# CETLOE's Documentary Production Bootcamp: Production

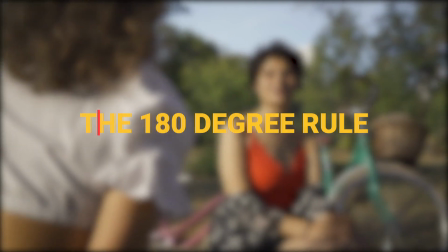[4:19]
The 180-degree rule. Imagine there is a line running between two subjects.
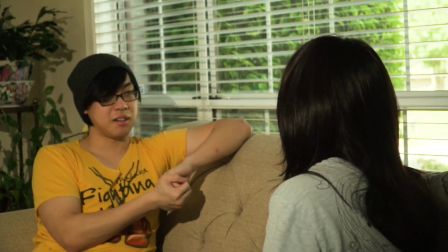[4:25]
The camera must always stay on one side of that line to avoid a disjointed and confusing scene.
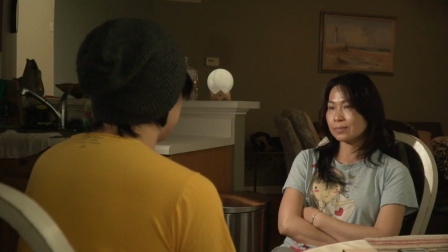[4:32]
Breaking the line, or crossing it, will result in a video that makes it appear as if your subject is coming and then going,
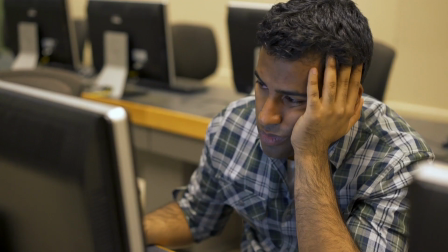[4:39]
on the left and then the right, confusing the viewer. The rule of thirds.
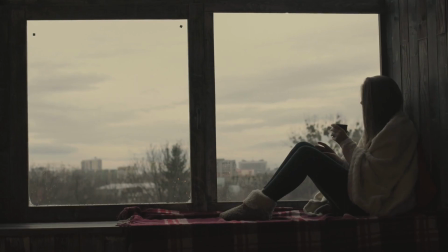[4:45]
Another important guideline to follow is the rule of thirds. The rule of thirds essentially divides the frame into thirds.
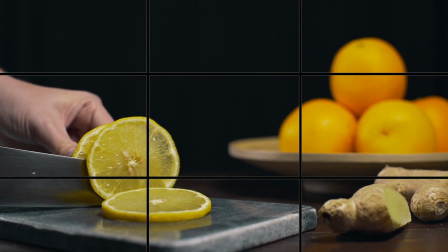[4:52]
Placing your subject on the line of the intersections of the thirds creates the most balanced shot.
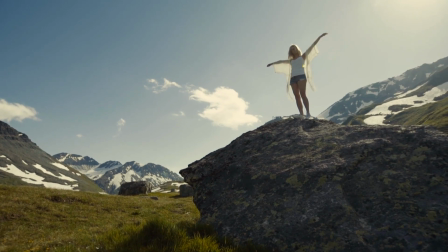[4:58]
Learn more about these rules here. Camera angles.
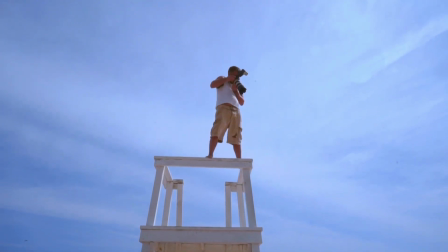[5:01]
As you are shooting your video, the height of the camera in relation to the subject has a substantial effect on the viewer's perception of the subject.
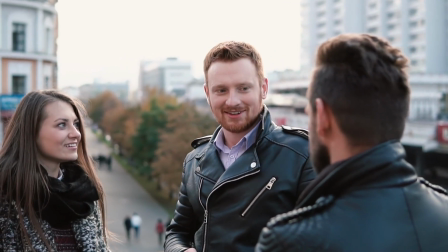[5:10]
In an eye-level shot, the camera is level with your subject's eyes.
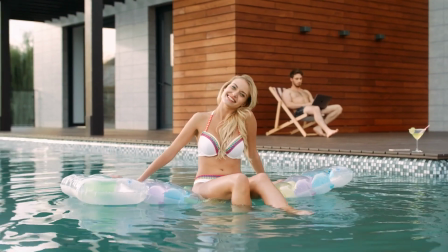[5:15]
The shot essentially mimics the subject's point of view and allows the viewer an unbiased perspective of the subject.
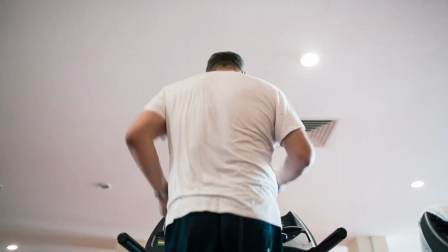[5:22]
In low-angle shot, the camera is placed lower than the subject's eye level to look up to the subject.
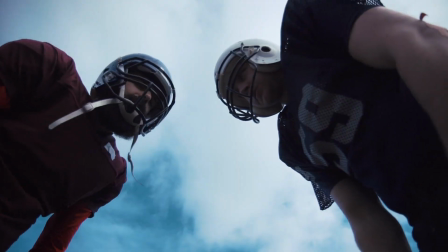[5:28]
This angle gives a sense of power and importance to your subject. It can be an intimidating shot.
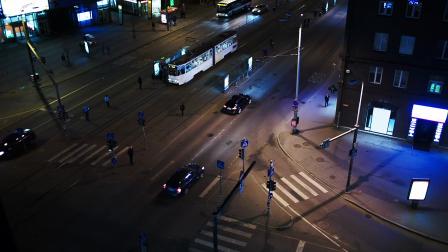[5:35]
Inversely, in a high-angle shot, the camera is placed higher than eye level so that the viewer looks down on the subject.
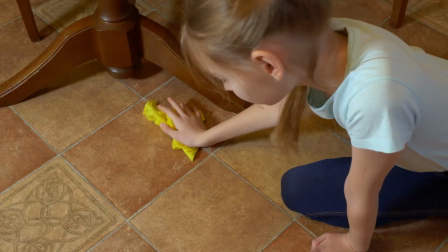[5:44]
This angle minimizes your subject and presents the perception of a subject that is insecure or vulnerable.
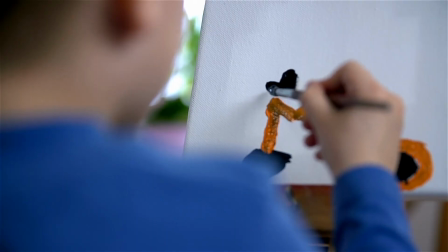[5:51]
The over-the-shoulder shot is used to draw a connection between two subjects interacting.
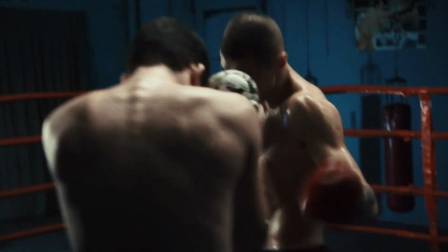[5:56]
This shot allows the audience one of the subject's perspectives while establishing a closeness and connection between the two subjects.
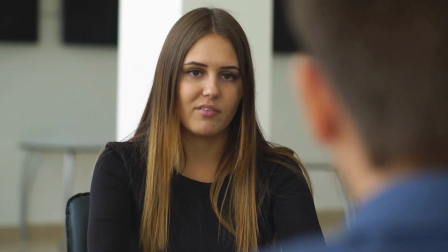[6:04]
Pro tip: the over-the-shoulder shot should only be used in an interview when the interviewer is an essential part of the conversation and their voice is heard.
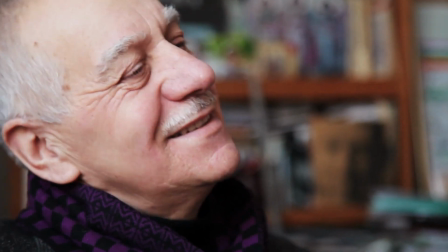[6:14]
Generally, in documentaries, the video maker's voice is silent and only presents itself through the content presented,
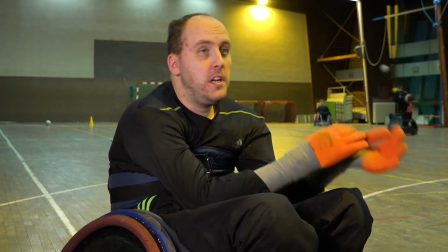[6:20]
the choice of shots, and the edit of the video. Shooting B-roll.
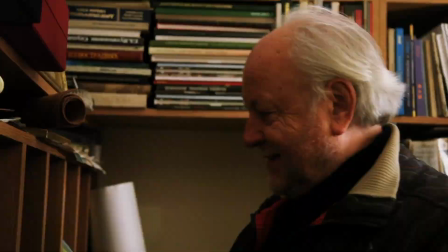[6:26]
You don't want your video to be all talking heads. The extra footage you edit over your interviews is called B-roll.
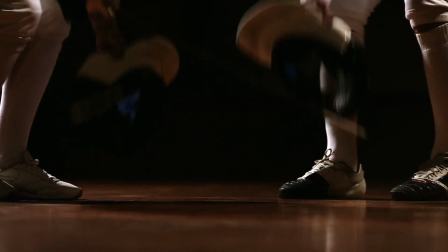[6:33]
B-roll adds diversity and context to an interview's A-roll. It can be used to further illustrate an idea and to cover cuts in post-production.
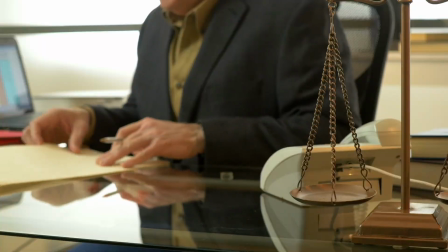[6:42]
While the interviewee is telling the story, your B-roll will help to show and contextualize the story.
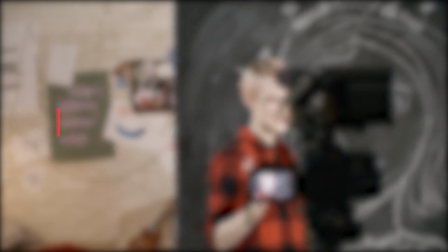[6:49]
Shooting a scene.
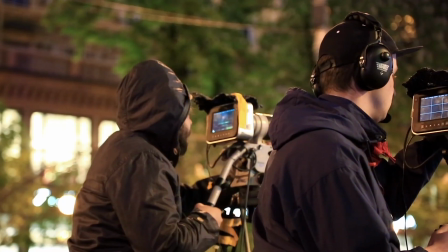[6:51]
When shooting B-roll or any other scene for your film, you want to shoot enough footage that will enable you to edit a coherent scene in post-production.
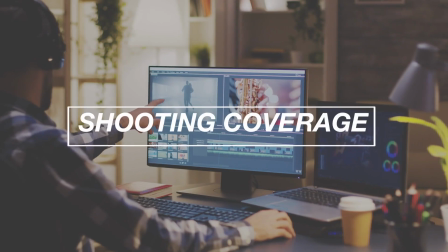[7:00]
This is called shooting coverage.
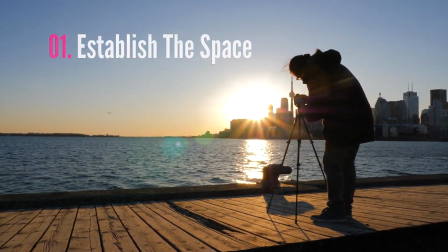[7:02]
When shooting coverage, you want to remember 4 things: establish the space, shoot wide, shoot close-ups, and shoot cutaways.
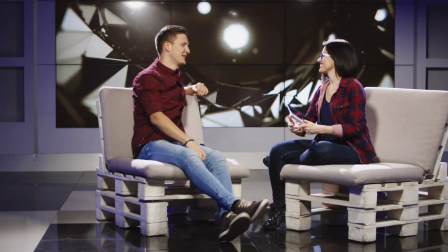[7:11]
The establishment shots introduce the audience to the location in which the scene is taking place.
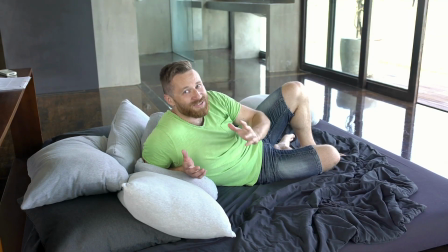[7:17]
When you shoot wide, you are placing your subject in the scene. You are providing a relationship between your subject and the location.
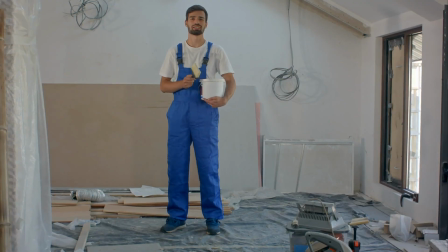[7:26]
Furthermore, their location within the frame highlights their role in that setting.
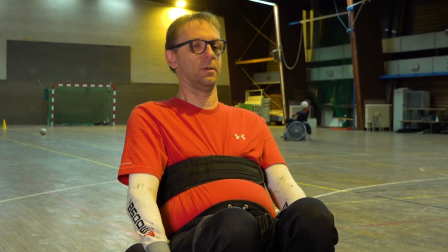[7:30]
Your wide shot can sometimes work as an establishing shot.
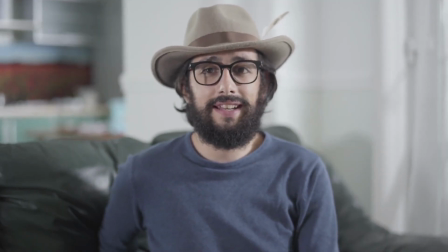[7:34]
Shooting close-up will bring the viewer's focus closer to your subject or allow the viewer to focus on a small, specific thing in a location.
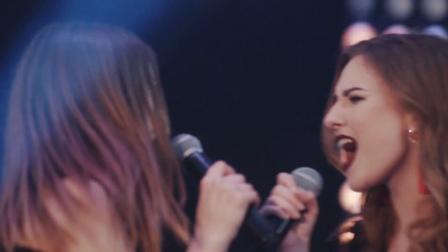[7:43]
Finally, you should shoot cutaways. Cutaways are medium or close-up shots of objects or actions that can be used to break up a scene.
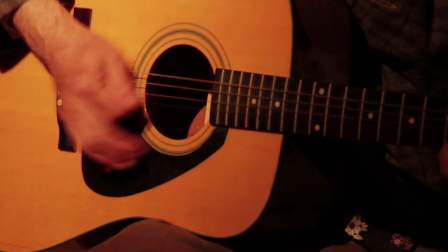[7:52]
A cutaway might be a shot of something a subject looks at or references in conversation.
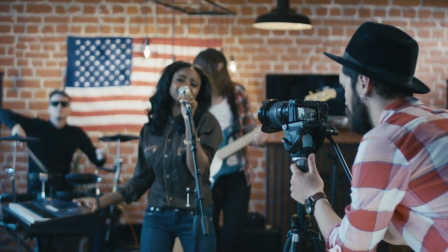[7:58]
Lighting. Now that you've explored the language of the camera, let's talk about setting a tone with lighting.
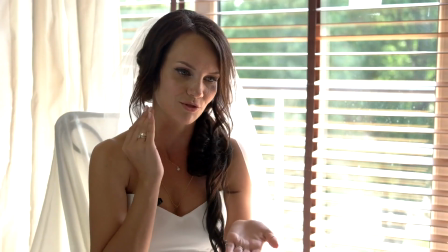[8:05]
There are infinite ways to light a shot. Sometimes you'll have access to a great lighting kit.
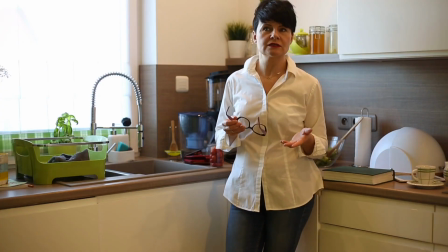[8:12]
Sometimes you'll have to work with the light in the location you happen to be shooting. In most documentary productions,
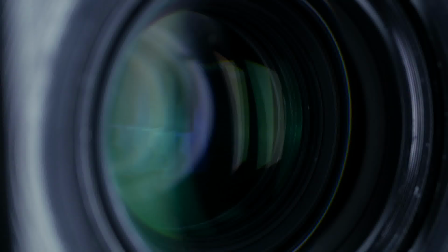[8:18]
your lighting goal is to shape the existing light of a location to allow the camera to honestly represent the reality of a situation.
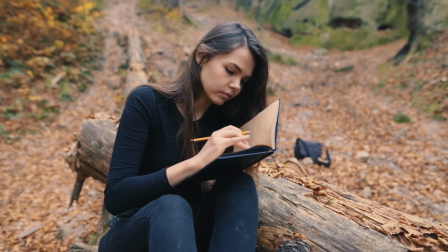[8:27]
However, subtle lighting distinctions can help develop a tone without being overly distractingly stylized.
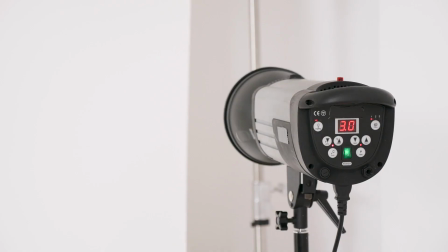[8:35]
3-point lighting. The standard lighting setup for shooting a single subject, such as in an interview, is the 3-point lighting method.
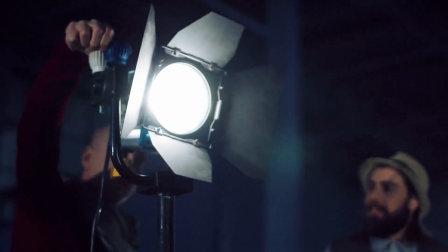[8:44]
This method provides attractive, balanced lighting while separating the subject from the background.
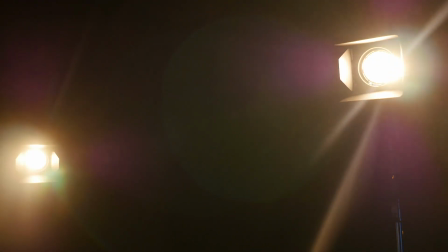[8:50]
The 3 lights in 3-point lighting are the key, the fill, and the backlight.
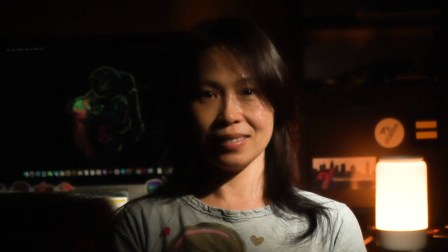[8:56]
Your primary light source is the key light. The key light is placed to the prominent side of the subject's face.
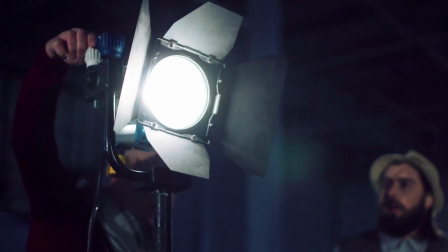[9:02]
It is positioned about 45 degrees from the camera, pointing down on the subject at about a 45-degree angle.
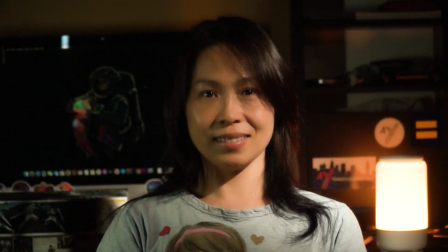[9:10]
The fill light is positioned on the other side of the subject at the opposite
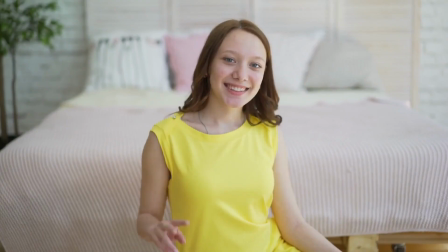[9:15]
45-degree angle and also shoots slightly down on the subject. The fill light fills out the shadows on the other side of your subject's face.
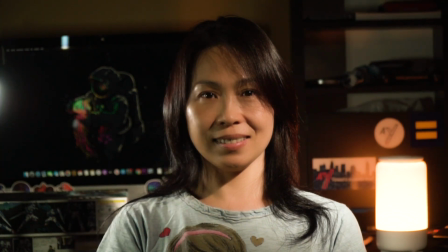[9:24]
Finally, a backlight or hair light is placed behind the subject, usually at a high angle and off to one side to keep it out of the shot.
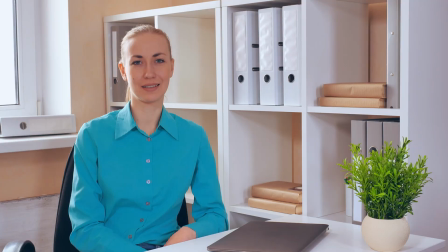[9:33]
The backlight creates an outline on the subject's hair and shoulders, which helps them to stand out from the background.
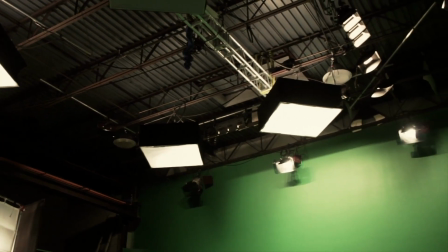[9:39]
Shooting your lights through diffusion will help provide a softer, more appealing, beautiful light for your subject.
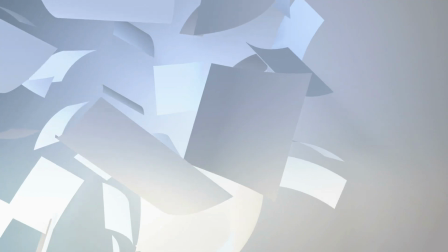[9:46]
If you don't have diffusion gels, you can try shooting the light through wax paper, a lampshade, or thin white fabric.
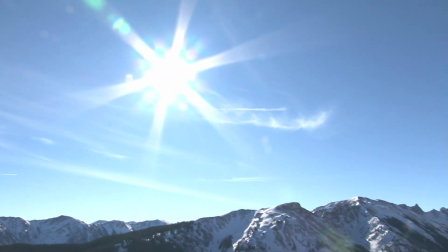[9:53]
Natural light. The sun is your natural light source and can be manipulated and timed to suit the needs of your video.
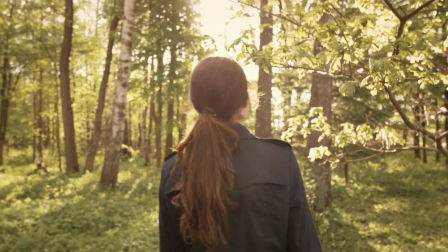[10:01]
Shoot exteriors as close to the magic hour as possible.
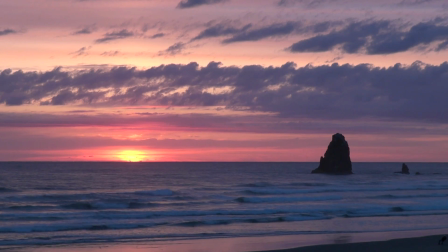[10:05]
Shooting exteriors in the morning and evenings will provide a nice soft light as the sun diffuses through the atmosphere.
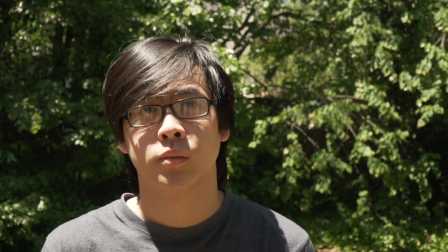[10:13]
Shooting at midday will provide harsh overhead light with very hard shadows.
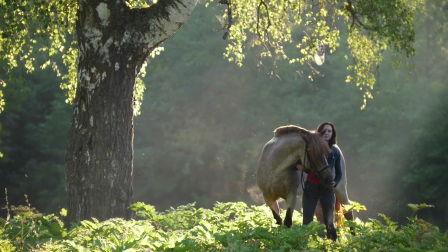[10:17]
If you must shoot at midday, try to shoot in the shade.
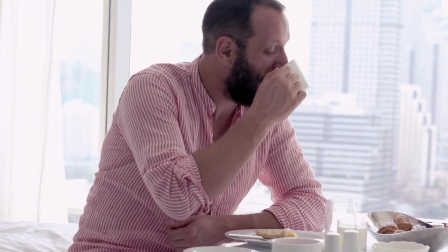[10:21]
If you are shooting indoors and using windows as your light source, make sure that you position your subject to utilize a window as a key light.
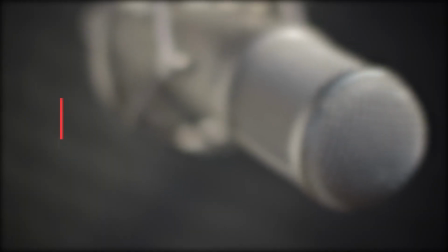[10:29]
Never shoot with the subject in front of the window. Audio. Good audio is more important than good visuals in video.
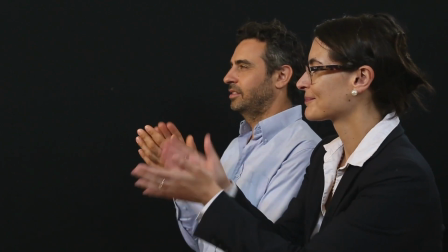[10:37]
Someone will watch a video with less than perfect image quality that sounds decent,
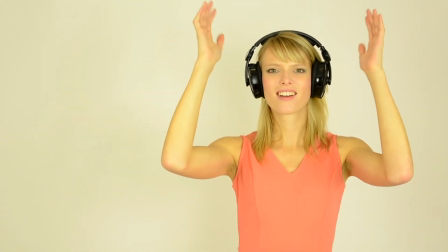[10:42]
but they will rarely sit through a video that sounds awful, regardless of how it looks.
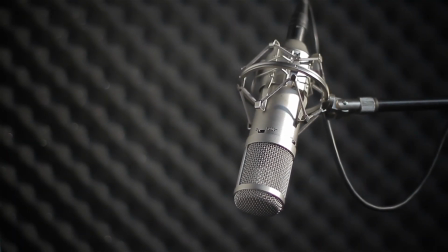[10:47]
In order to capture a good audio, you'll probably want to use something other than the in-camera mic or the mic on your iPhone.
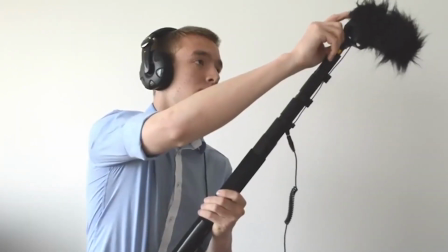[10:54]
You'll need a higher quality lavalier or boom mic. Remember, you have great equipment at your disposal through the GSU Cat Lab.
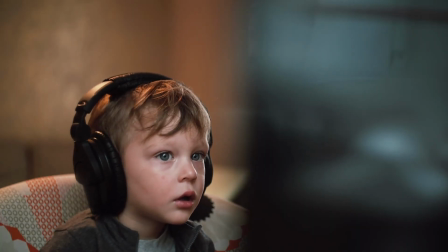[11:01]
Check out the audio section of the module for more information on capturing great audio.
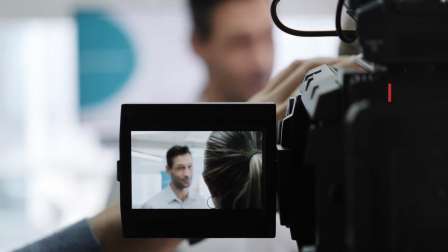[11:08]
Constructing an interview. The most important and essential part of your narrative is most likely your interviews.
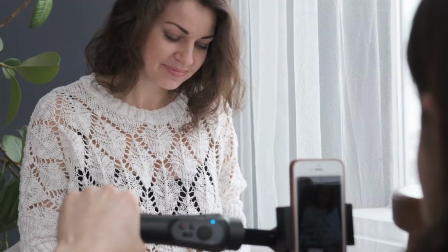[11:14]
In the previous video, we gave tips on conducting interviews that would help you to get the most compelling and informative answers for your story.
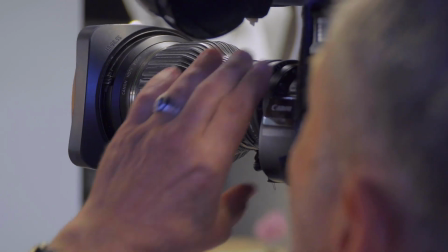[11:22]
Now let's discuss capturing the image.
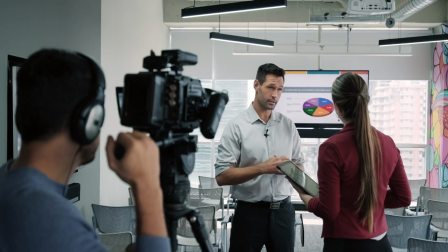[11:25]
Most people are not very comfortable with a camera in their face, so give your subject room and position the camera as far away as possible.
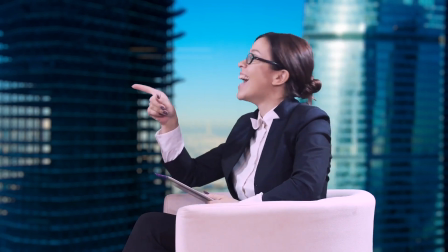[11:32]
This will allow your interviewee to feel less intimidated by the camera in the room.
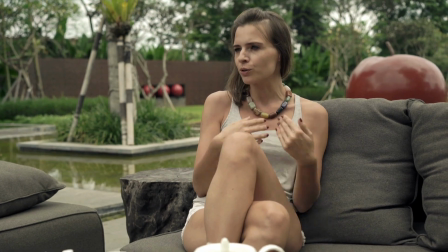[11:38]
The interviewee should sit as far as possible from the background.
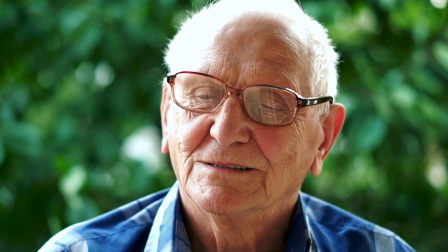[11:41]
This will allow the background to fall out of focus in order to create a separation between the subject and the background.
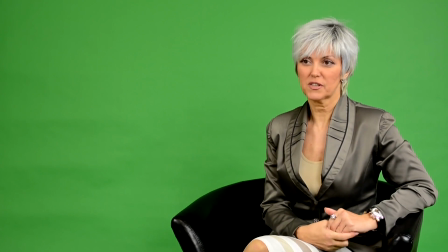[11:48]
During the interview, your subject should speak to your interviewer, not the camera.
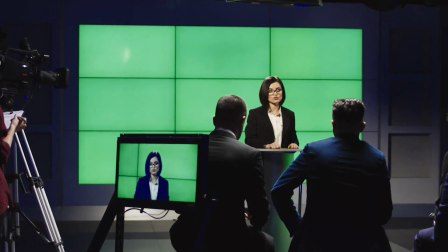[11:53]
To help this, the interviewer should sit as close to the camera as possible so that the subject is looking just off camera.
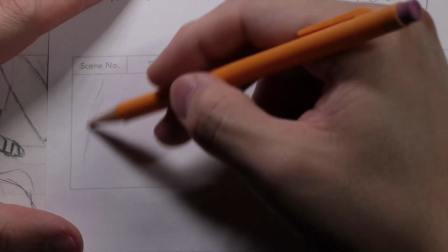[12:02]
Directing. The most important camera direction will happen in your storyboards in pre-production.
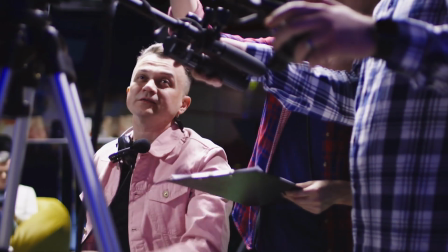[12:08]
Before you begin shooting your video, discuss the full plan with your videographer and show them films and videos that have inspired you.
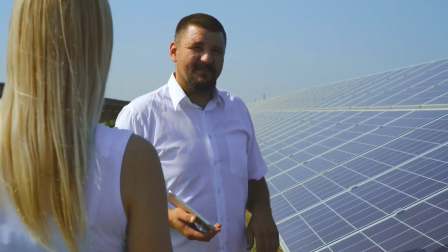[12:16]
Documentary is a fluid form, and you're bound to run into many answers, experiences, and events along the way that you did not plan for.
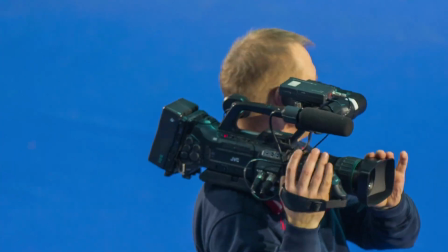[12:25]
Understanding your subject will ensure that you are prepared enough to react and take advantage of the surprises.